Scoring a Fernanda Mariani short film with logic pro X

Hey, what's up, everybody? This is Alvin Zamudio. I'm here in the Soundbox today. I'm learning Logic Pro, and I'm working on scoring a film for one of my patrons from patreon.com, Fernanda Mariani, who's a filmmaker from Brazil. She's going to be heading off to LA soon. This is her capstone that I'm working on, and I was scoring a particular scene. I thought I would kind of show a little bit about what's going on. It helps me learn a little bit more too, but for some of you that may be interested in using Logic for scoring film, this is actually a great tool. Logic itself is actually a phenomenal program anyway, but I'm going to show you a little bit about how I put this together and kind of how it's synced up.
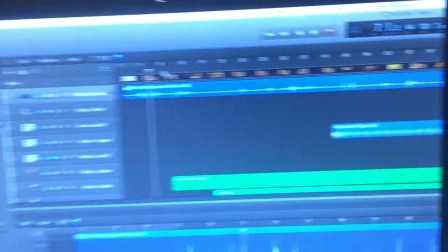37s
It's actually a pretty easy thing to do.
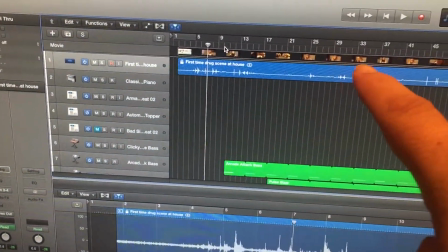39s
You can see where the film can be dropped in, so the score the film just follows the score, and you can line it up.
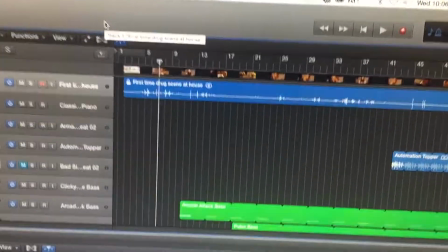47s
You can click and drag it however you want. So I've also extracted the audio, and so over here on the right I have the window where the scene is.
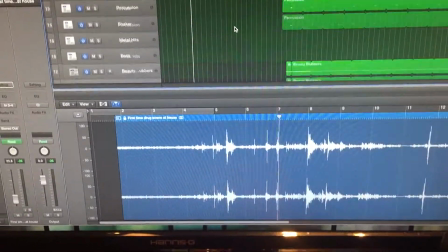53s
And then I have all of my tracks for everything I'm doing. So I'm doing kind of a dubstep sound, but it's got to have a little eeriness to it.
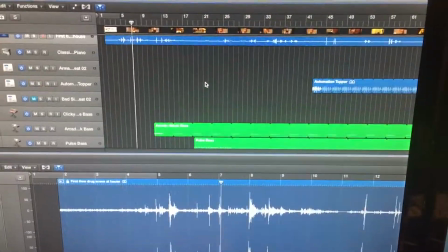62s
So I'm using one of their drum machines, and I'm using one loop.
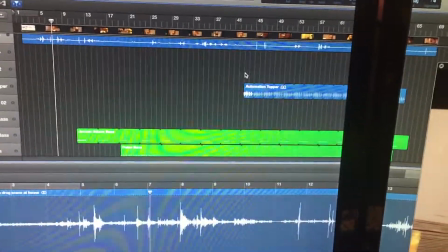64s
I don't like to use other people's loops unless I can really twist them around, but this one just kind of fit for the background.
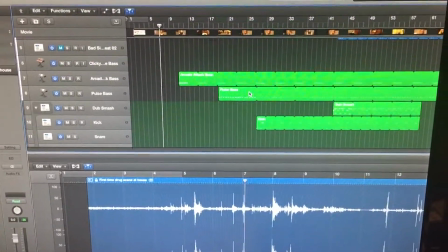71s
Everything else I'm doing is original.
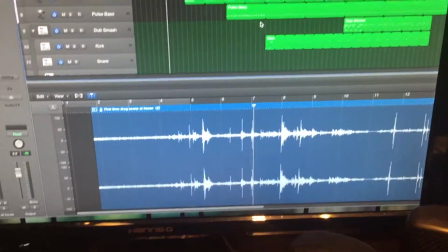73s
And there's one part at the end that I thought was kind of interesting too, that I'm using a program called Dropbox, not Dropbox, it's Dropbox.
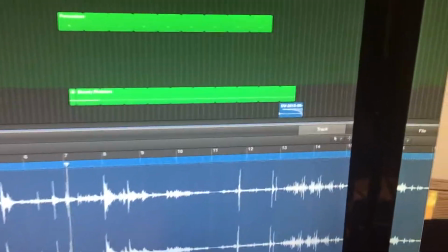82s
And it allows me to use my phone to record things, and then it'll upload it straight to a folder.
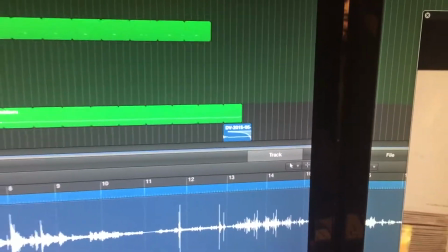91s
And I had a sound at the very end where I just wanted to do this, like this breathy thing.
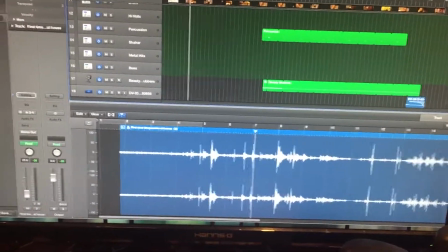96s
And I wanted to be able to have that, and it was just a quick way to do it. Instead of setting up a mic, it didn't need to be super professional.
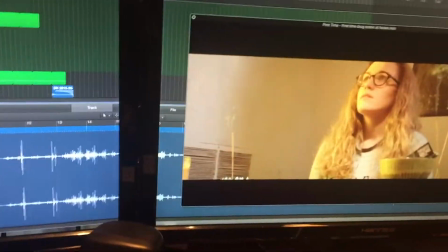102s
It just was going to be in the background. So this is kind of where I'm at, and you can see how the score starts to move and follow along.
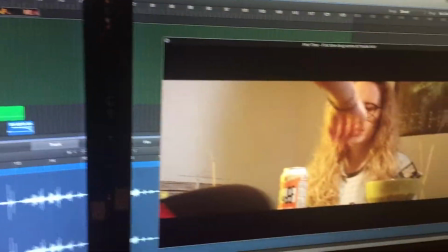108s
So wherever I go in the score, if I scroll backwards, it goes back. If I go forward, it just follows along.
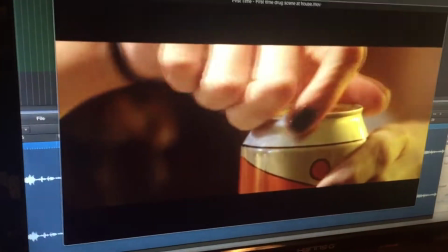115s
It's kind of cool. There, I'm just adding a little bit of ambience.
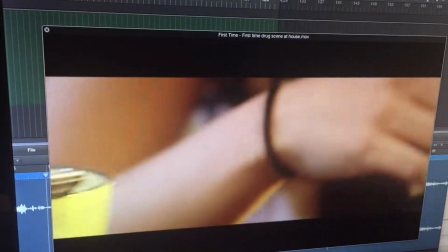122s
And the sound is still in here, and the Foley and everything hasn't been done, so you're going to hear all the extra little tracks and things over there, but just kind of decorating it with a little bit of an idea
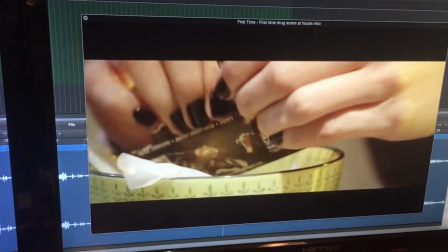132s
of the kind of the drama. Then I'm bringing in a little bit of bass, but I don't really bring anything in until later on.
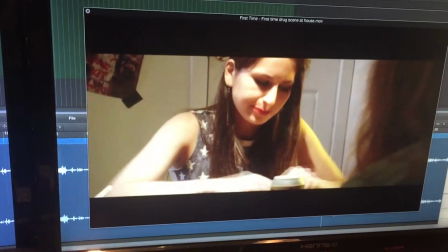138s
So I want to leave room for the dialogue, and also just kind of like be minimalist so that you can focus more on what's actually happening in this scene.
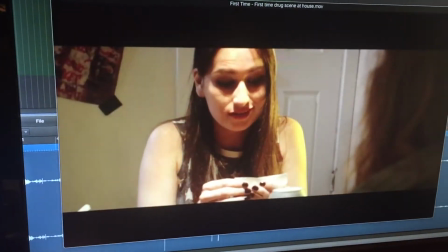151s
This is this girl's first time ever doing drugs. Sorry to promote something like this, but it's not in a positive light anyway.
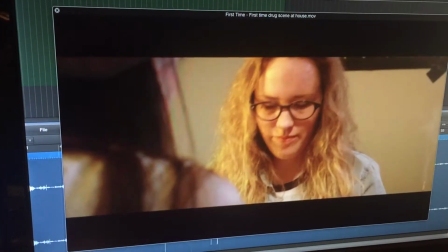158s Where did you get the pills from? From my therapist.
And of course, it's still following the track.
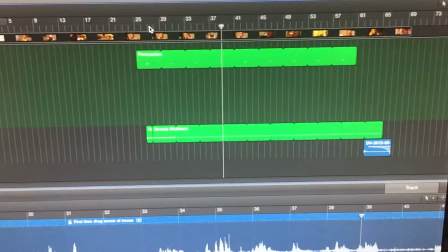167s Painkillers.
And all my parts are separated and able to be worked out. You can see where everything's going to go.
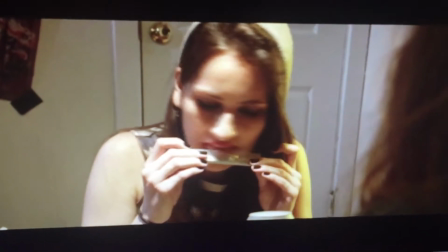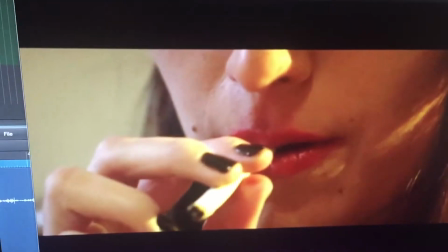177s
And now I'm starting to build up the tension a little bit here.
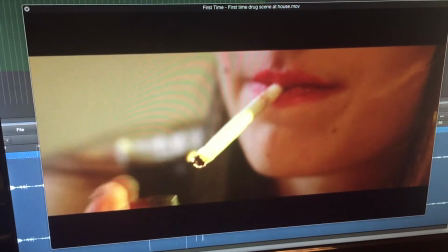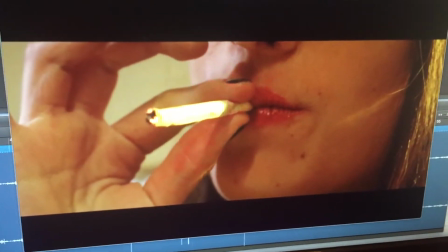185s
Don't do it, kids. Don't do it.
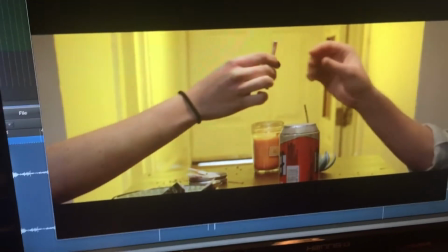192s
So yeah, the drama's unfolding, and then I'm working towards the ending.
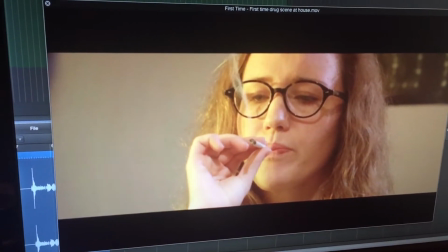197s
And it's had to be timed up perfectly, so it's cool how this is able to be scored in Logic, because it'll stick with the time code and stay in sync.
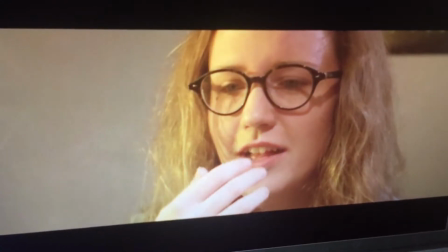206s
Here at the end, finally hits her.
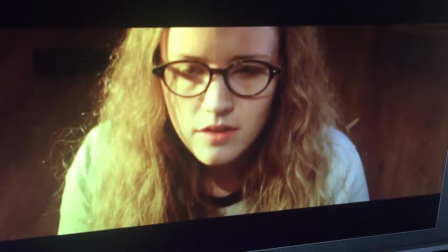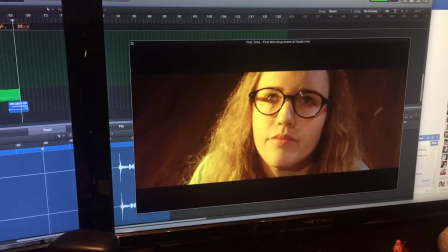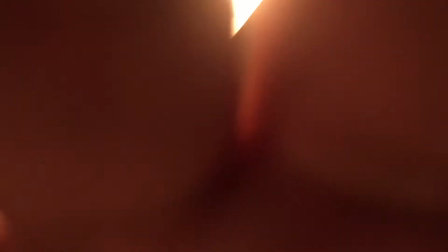222s
There you go. And that's basically how it works. If you're interested in learning more, you can connect with me on Facebook or on patreon.com. Alvin Zamudio. See you soon. Bye.